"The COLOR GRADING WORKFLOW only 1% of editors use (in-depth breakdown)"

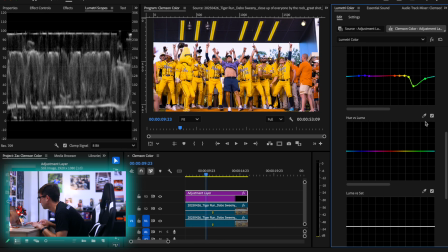(49:20)
That's looking pretty good. Maybe it's too much, so we'll undo it again. It's all a game of trial and error. That's like the biggest thing I can say, is that it really is all a game of trial and error and seeing what works and what doesn't work.
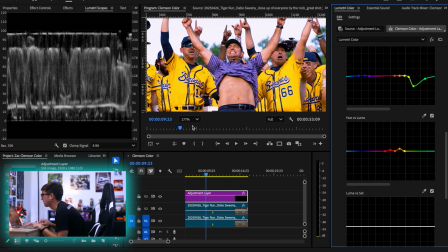(49:38)
Yeah, that's feeling good. That's feeling real good.
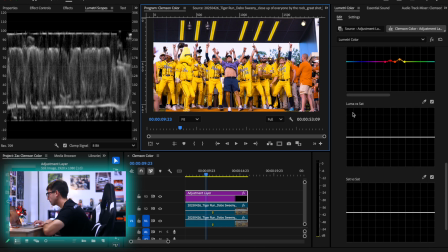(49:42)
Now that we've got the Hue versus Luma done, Luma versus saturation, I'm just gonna tell you the rule here.
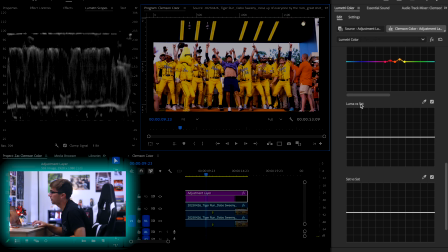(49:50)
This affects the saturation of the brightness.
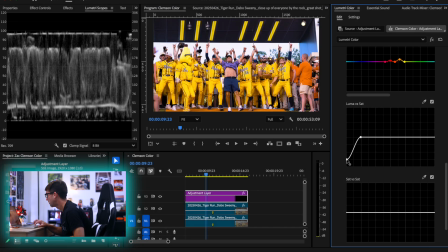(49:54)
You wanna basically just drag the tops and bottoms of this graph down.
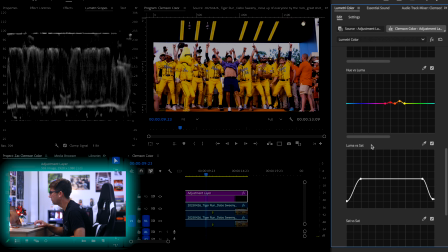(50:01)
So this graph is read just like this graph, where this is our shadows and this is our highlights.
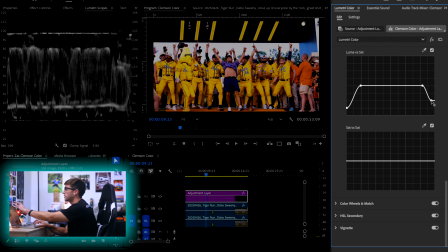(50:06)
So we're basically just desaturating the brightest and darkest points so that the whites and the blacks still look white and black.
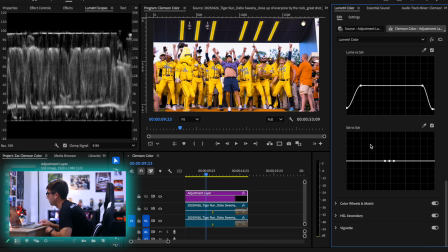(50:13)
Saturation versus saturation, that just, if you're feeling crazy about saturation, it'll do it. I'm not feeling crazy about saturation though right now. Now we can get into the grading portion. So now that we have, well, we've already started the grading portion, but now that we've made our adjustments so that our subjects are really standing out,
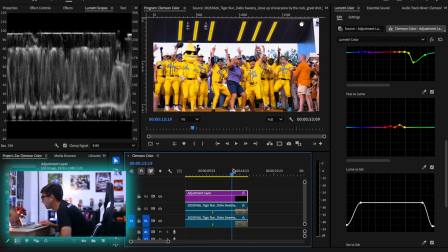(50:32)
now we want to really create that color contrast to just create the rest of the mood of this image. So we're here with Dabo.
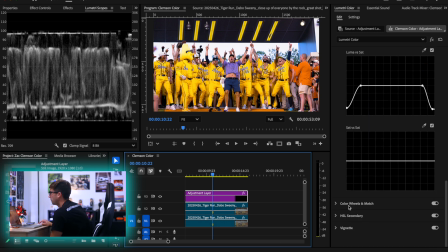(50:42)
Next thing I want to do is I'm actually going to come into our color wheels and match here.
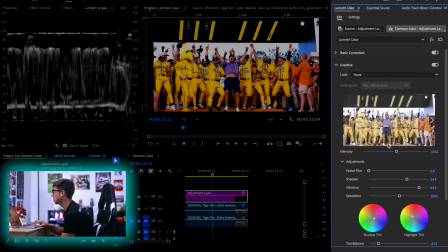(50:49)
And the color wheels are going to give you basically the same thing that these wheels down here for the shadow and tinted, except it's just going to give you more of it.
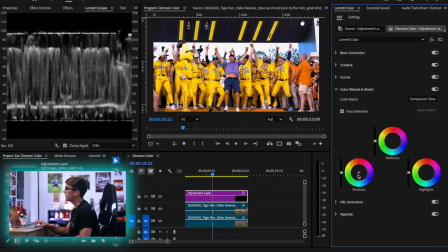(50:59)
So color wheels, here I can drag this point, and whichever way I drag it is going to be the color that it puts into my image. And the further out I drag it is the more of that color. So think of it as the middle is nothing, and then whichever direction I drag it, it's going to be more saturated in the color of that direction.
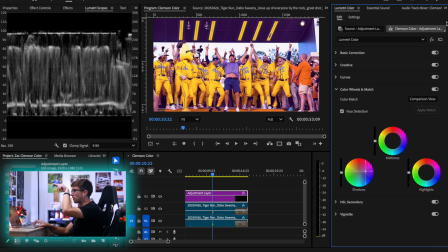(51:16)
So if I drag it very pink, it's going to saturate a lot of pink. If I drag it very teal, it's going to saturate a lot of teal. And that's basically how that works for the shadows, the highlights, which you know what they are, and the midtones, which if you were paying attention is the skin.
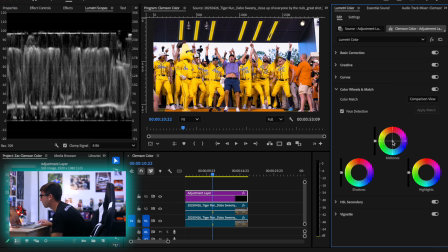(51:29)
So midtones, you always want to drag orange because the warmth is going to make our skin tone feel natural. Now, again, don't get confused with what I was saying earlier with sliding your temperature too much makes your skin look too spray tanny. This is kind of just affecting the middle ground of this.
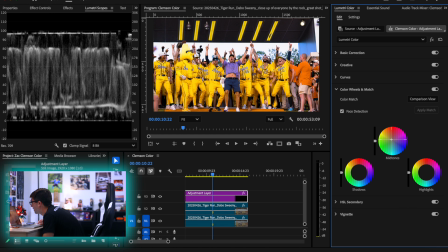(51:47)
And we're just going to drag it towards those points there in the oranges and the yellows until the skin really feels natural. So you're going to notice there's a lot of, you make one adjustment and then you make another adjustment, and basically all we're doing is we're just making sure the subjects look as natural as possible while everything else looks as stylized as possible.
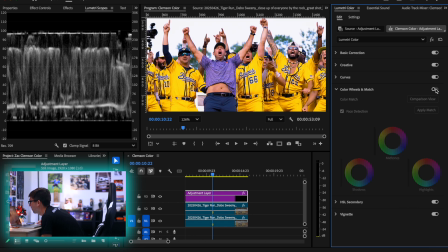(52:07)
So I think that looks pretty good if we just turn that off and on. We were a little too pink, now we're looking more natural.
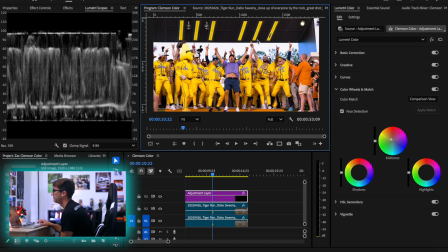(52:14)
Shadows, I want to make, again, some color contrast. So the shadows, I definitely want to bring more blue and teal-y, just like this. Maybe more purple though, because this is Clemson we're talking about. So let's see what that would look like actually.
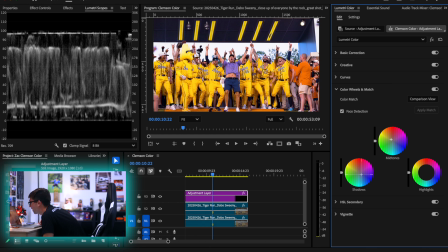(52:29)
Oh, I think I'm gonna like that. Maybe we do more of a deep bluish purple color. Oh yeah, that is looking good. Highlights, we want it to be, again, more in the yellows because the yellows, the highlight is, you know, in fact, our Savannah Bananas.
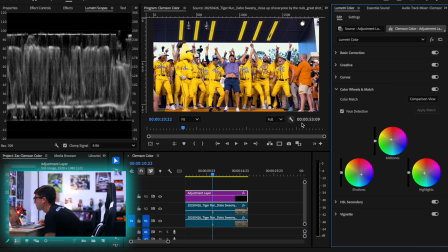(52:46)
So we can slide that, boom, boom, boom. I'm liking this a lot.
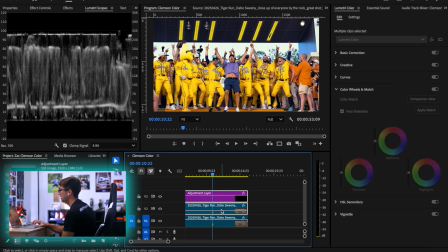(52:53)
Look at where we started with just our base correction to where we are now. This is feeling so much more stylized, so much heroic, and I'm really liking where it's coming along.
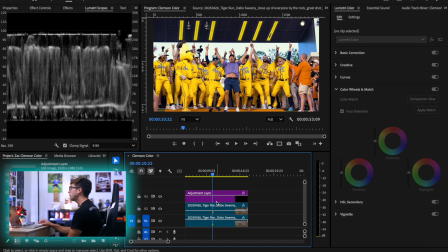(53:05)
I think my biggest critique right now is I think the jerseys, the yellows, might be a little too bright, so we're gonna come back in here to our Hue versus Luma.
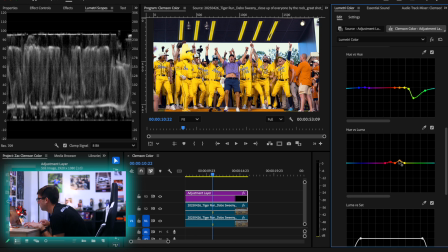(53:13)
This affects the Luma brightness of the hue, which is the color. Slide that down slightly. Yeah, that's getting there. Now our next thing, we're gonna skip HSL Secondary for now.
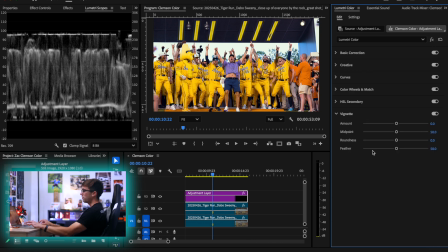(53:28)
We're gonna go into our Vignette.
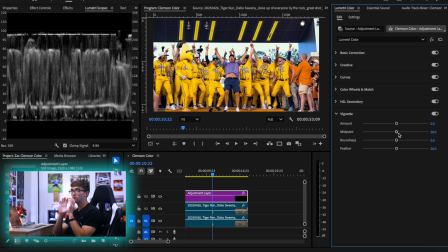(53:29)
So Vignette is a hack for relighting your image. So my subject here is Dabo, right? Dabo Sweeny, he is my subject. I want to see him first when I see this image. But the problem is that, you know, even though there's contrast and separation in this image, there's still a lot going on.
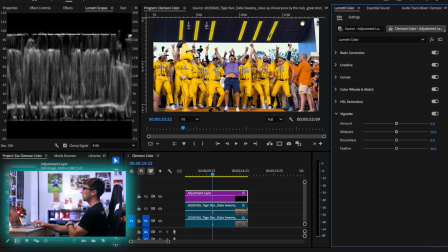(53:48)
You know, there's a lot of banana players. There's some of these Clemson guys. And honestly, if I take a look at one thing I don't necessarily love about this shot, it's the composition, right?
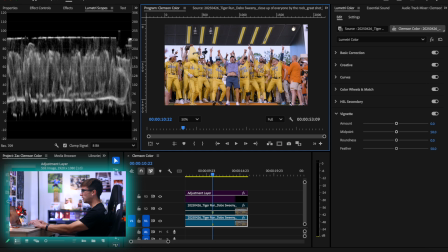(53:57)
Because, you know, you see a little too much of the Clemson worker here. It just feels a little off. So what happens if instead of having this scaled to 1080, since we're in 4K, we're right here.
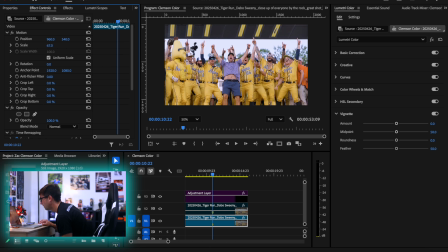(54:08)
Now I can scale the image down slightly, scoot it to the side. Now I can put Dabo more in the dead center and lose some of that Clemson guy.
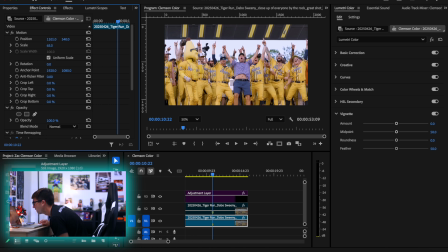(54:23)
This might be doing something here. This might really be doing something. We can pull up our guides in Premiere here. There, we can slide those to the side and we just pop this dead center.
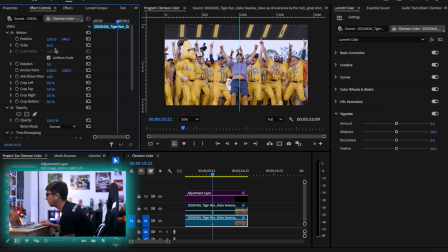(54:38)
Now, okay, now we're talking, because now I can do one of these. I don't love that because that's like that. You can slide that there. Remember, rule of thirds, I want his eyes to be at the top of the frame. So if I slide another guide, that's about thirds. Not that, this, boom.
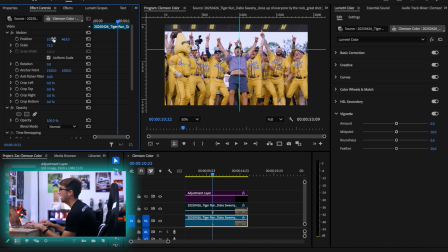(54:57)
Now we are talking, because now we took this shot and we just reframed it.
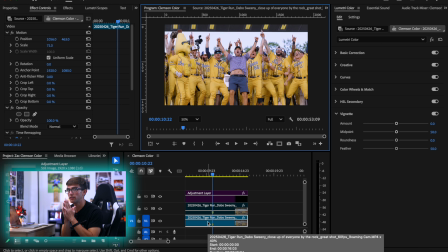(55:04)
Because remember I said earlier, it's important you have a 1080p sequence.
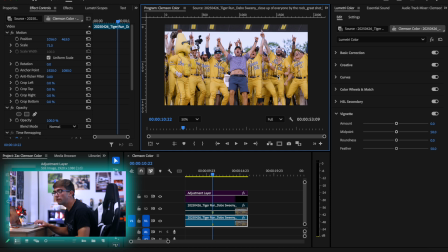(55:08)
And the reason for that is because now I can reframe my image to take what I didn't like, which was the fact that, that's just gonna be a mess, the fact that there were guys in the center there that were Clemson workers. I just wanna say Dabo. So now we did exactly that.
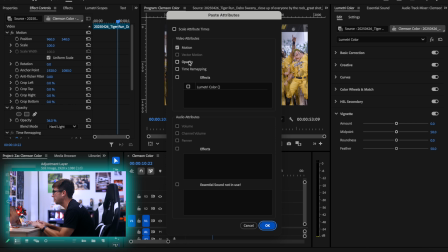(55:25)
So I'm just gonna copy this and I'm going to Option V, paste the attributes of the motion onto there so that that's matched up.
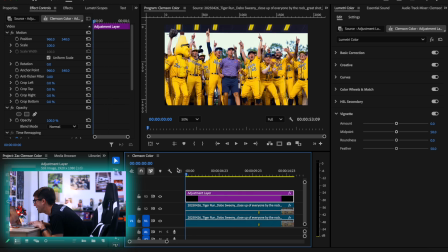(55:32)
Boom, now that's back matched up. Now that's more like that. And now we got ourselves a much better looking frame.
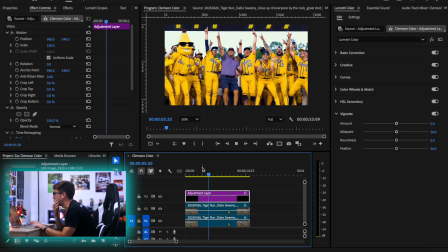(55:42)
Yeah, a much better looking frame.
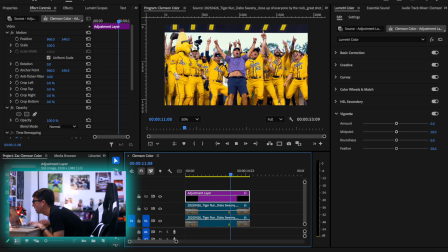(55:44)
And the whole reason we did that in the beginning is because we want our subject to be the thing your eye gets drawn to.
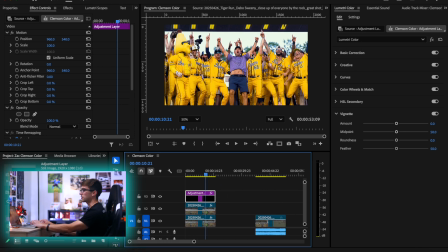(55:52)
Now we took out all the distractions. We took out the distraction of the Clemson workers. Now we're gonna use the vignette to really adjust that. So when I vignette, the first thing I do is I drag the feather all the way down. Feather stands for like the blur in between the colors.
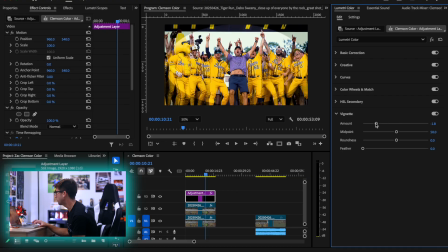(56:08)
So like if you have no feather, you'll see that when I add the vignette, it's just a very hard line, just like that.
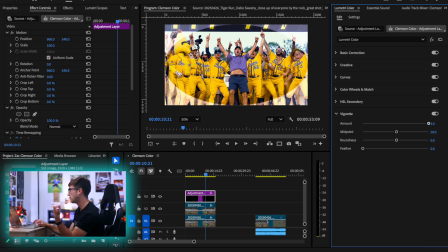(56:14)
And the more I drag it to the left, the darker, the more I drag it to the white, or to the right, the brighter, the whiter.
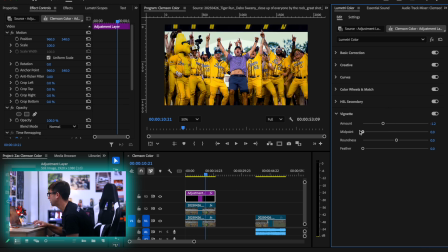(56:21)
So we do that. Midpoint, adjust the middle. Roundness, adjust the shape. So I want the shape to be in there because we want Dabo to really stand out. If we do something like that, boom. Could do something like that.
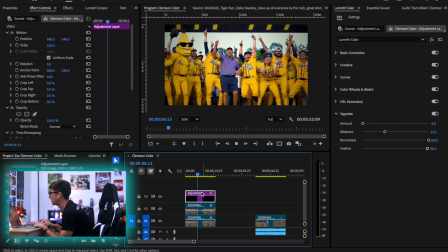(56:37)
Yeah, that's looking good. Yeah, I'm liking that a lot.
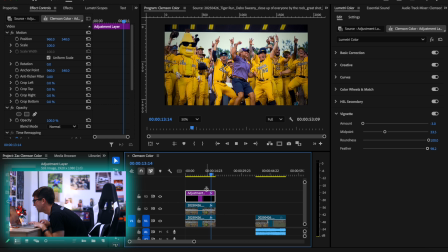(56:44)
Boom. That's looking good. Now, I'm not loving the fact that this whole thing feels dark though.
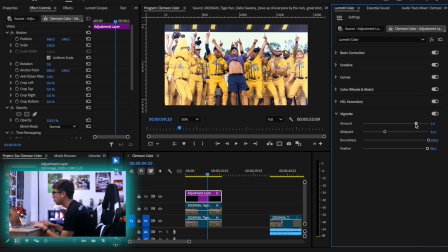(56:51)
So what if we did more of a lighter vignette? That could be interesting. I think honestly my biggest problem right now is the midpoint. I just want to do one of these a bit.
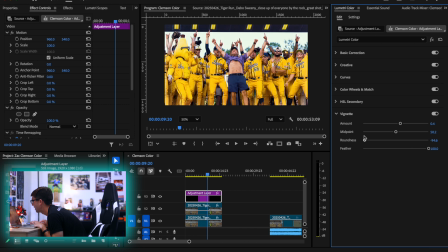(57:04)
Yeah, that could be doing it. Because he really is the subject here, so I want to make sure that's like known. You can see where our roundness and midpoint are, so we want to make that slightly rounder.
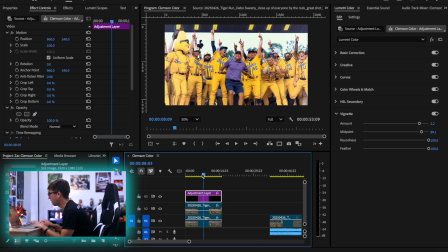(57:18)
Do that slightly, boom. Now, look at how that looks compared to everything else. That is cool. I like that. Now, I'm not in love with it though.
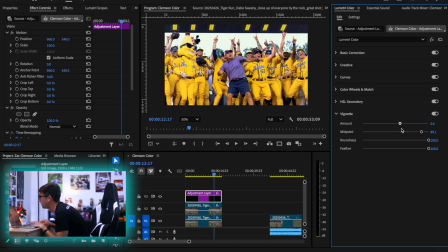(57:34)
Maybe I do want it to be darker. I'm really unsure right now actually what I want to do.